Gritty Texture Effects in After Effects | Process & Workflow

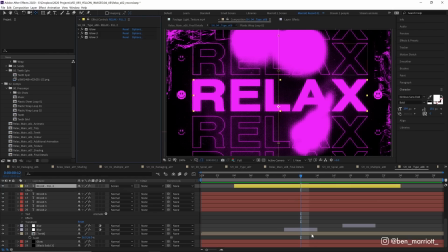722s
I also added a few cheeky glow effects to that main relax fill and that a few kind of random places I added an adjustment layer
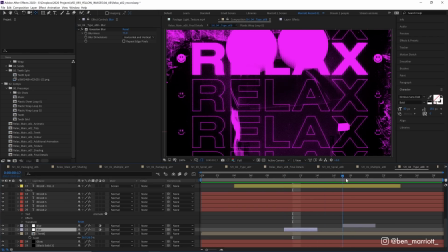728s
with gaussian blur selected so our background gets blurred for a few frames now and then I thought that just added a bit more randomness to the scene as
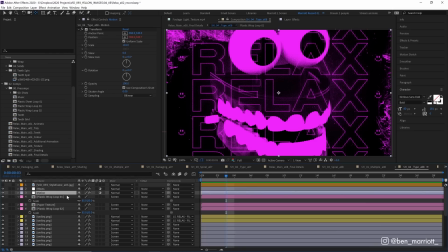735s
if something messed up when those images were scanned And then on one final adjustment layer, I've gotten at the very top I added the effect transform and on the position of that transform property.
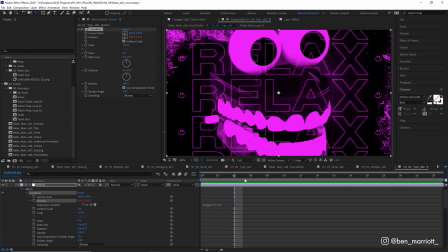744s
I added a wiggle expression So now this will move randomly two pixels every seven frames and that just adds the subtlest little shake as if this was being run through a film reel and then just so it didn't move too far away from the center and we get some edges being revealed because
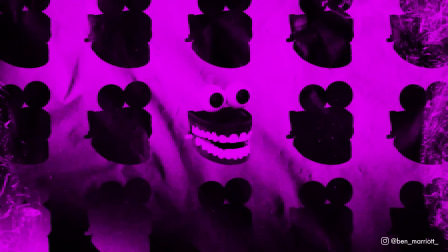761s
of that shake I've increased the scale to a massive 101 percent and here is the final animation using all sorts of grit and texture techniques
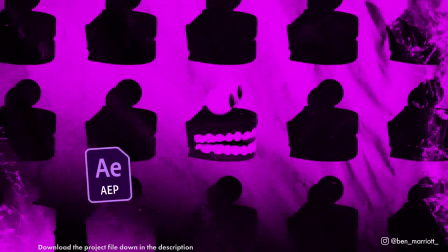768s
and of course the wonderful assets from yellow images now the project file is available to download for free down in the description now I can't give away all
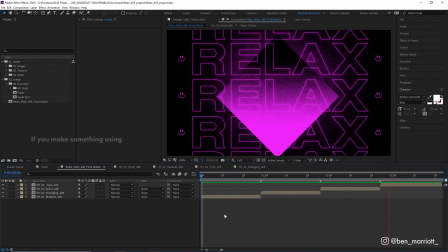776s
the assets of course so I've slimmed down that project file so it's just the effects and the shapes so that you can use some of them in your own work and adjust them to create something new. To discover the best ways to learn motion design, I've created a short playlist of videos that I'll think you'll enjoy if you've made it this far. Please like the video and consider subscribing if you'd like more of these videos every week. I'll see you in the next video.